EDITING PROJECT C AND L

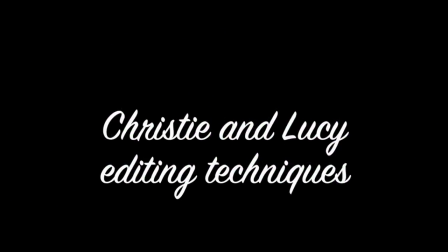To start off, we are going to show some examples of editing techniques and types of shots.
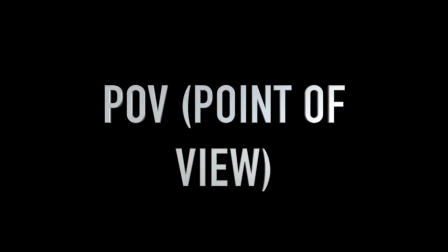We filmed these examples ourselves. This is POV, point of view.
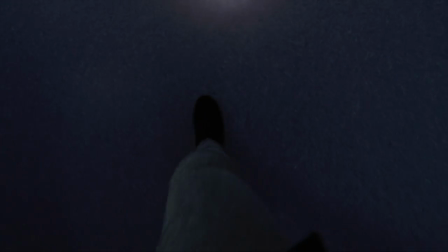Point of view, this is a short scene that shows what the character is looking at. Panning shot.
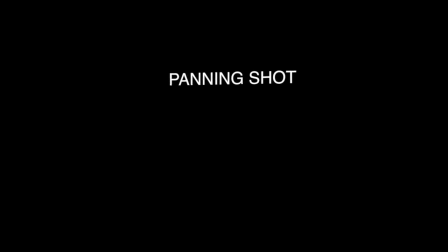Panning shot. This is rotating a camera in a scene in order to keep a moving person or object in view to allow the film to record a panorama.
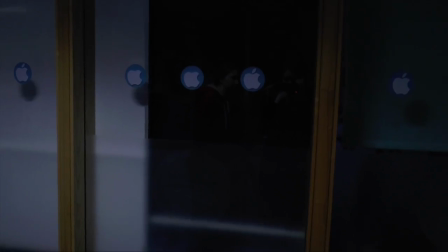Tilting. Tilting shot. This is where the camera is set so that it is composed with the vertical or horizontal lines at an angle on the side of the frame. Tracking. Tracking shot. This is where the camera is mounted onto a camera dolly or wheeled platforms that is pushed on rails where the camera is recording.
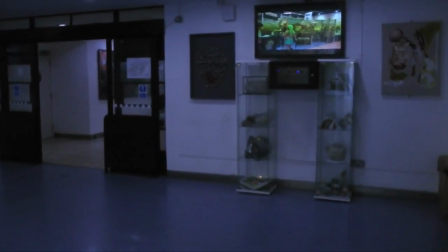Wide shot. Wide shot. This is where the camera shows an entire object or character, and it is usually intended to show its surroundings as well. Time lapse.
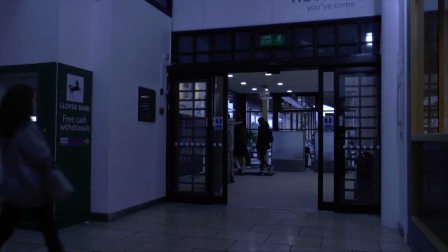Time-lapse shot.
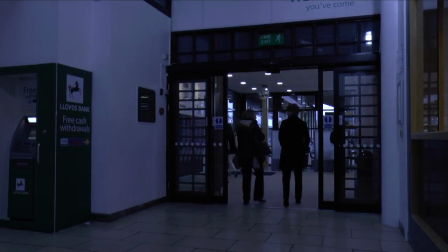This is a technique where the frequency at which film frames are captured are much longer than it is used to view the sequence,
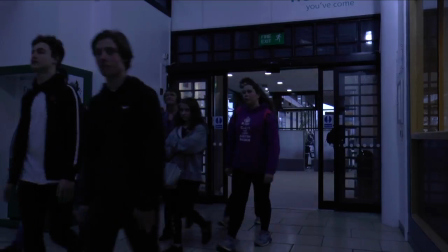so when it is played at normal speed, time seems to be moving faster. Montage.
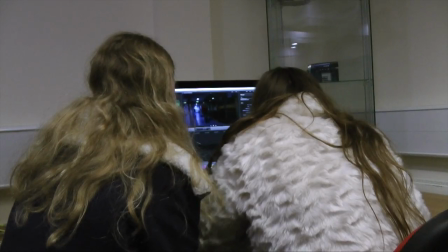Editing montage. This is where a series of short shots are edited into a sequence to condense space, time and information.
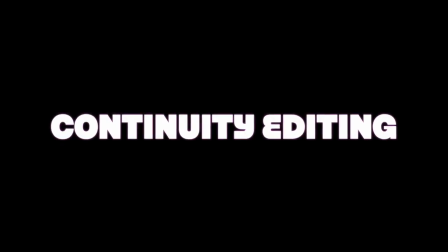Continuity editing. Continuity editing.
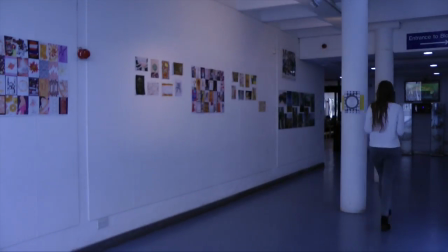This is a system of cutting which is used to maintain continuous and clear narrative action by following a set of rules.
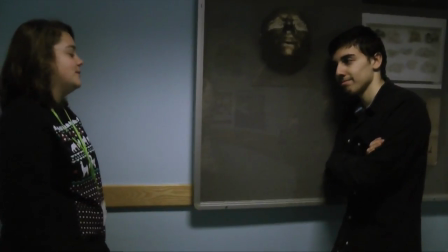180-degree rule. 180-degree rule. This is a basic rule where the shot shows a relationship between a character and another character or object within a scene. Shot reverse shot. Shot reverse shot.
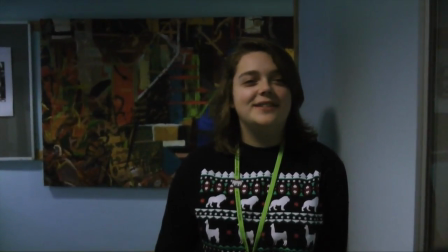This is a technique where one character is shown looking at another character who is often off screen, and then the other character is shown looking at the first character.
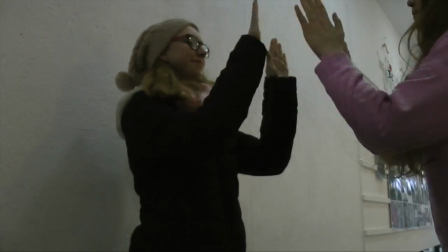30-degree rule. 30-degree rule. This is a basic rule that states the camera should move at least 30 degrees between shot of the same subject.
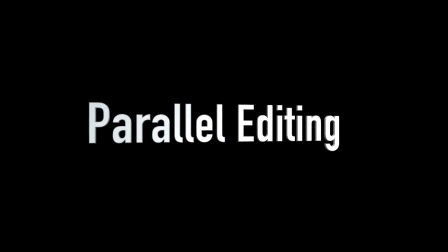Parallel editing. Parallel editing.
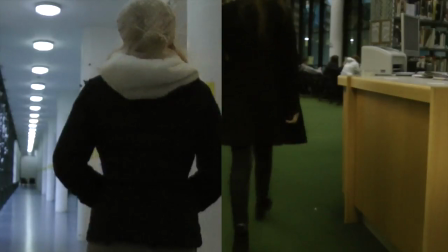This is a technique of alternating two or more scenes that often happen simultaneously but in different locations. Jump cut.
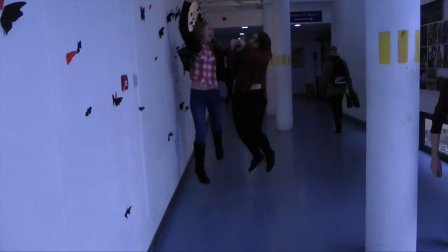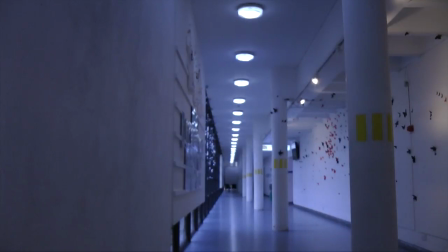Jump cut. This is an abrupt transition from one scene to another. This part we are going to talk about famous inventors.
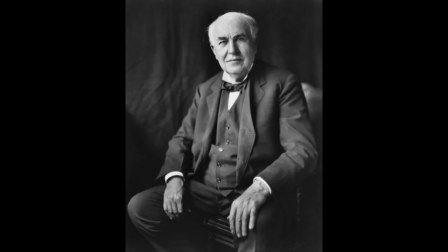This is Thomas Edison. He was born in 1847 on February 11th and he died in 1931 on October 18th. He was famous for developing the phonograph, the motion picture camera and the electric light bulb. Thomas Edison affected film editing in a lot of different ways,
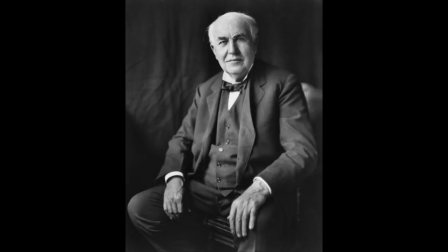but thought of the majority of early filmmakers as they didn't see any benefit to using different methods or innovating. His commitment towards film, with the vision of Edward S. Porter's film direction, gave many techniques in film we see today, and also it has continued to inspire films to do the same.
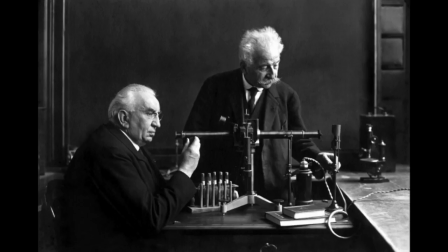The Lumiere brothers. Auguste, Mary Louis Nicholas was born in 1862 on October the 19th and he died in 1954 on April the 10th.
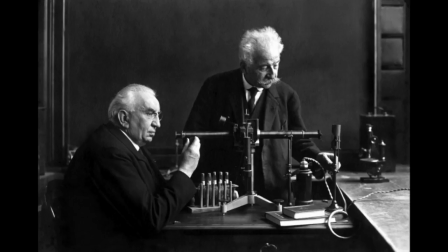Louis Jeune was born in 1864 on October the 5th and he died in 1948 on June the 6th. They were known as the first filmmakers in history. They did not only do documentaries, they filmed stage films, the earliest being A Pillow Fight, and this was filmed in a studio.
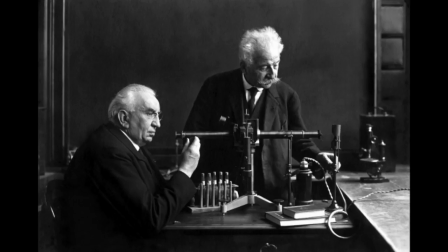Their first 10 films were a revolution that shocked the world. They made a lasting impact on the world.
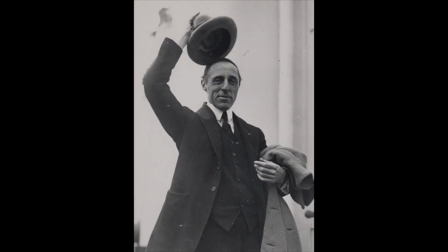D.W. Griffith.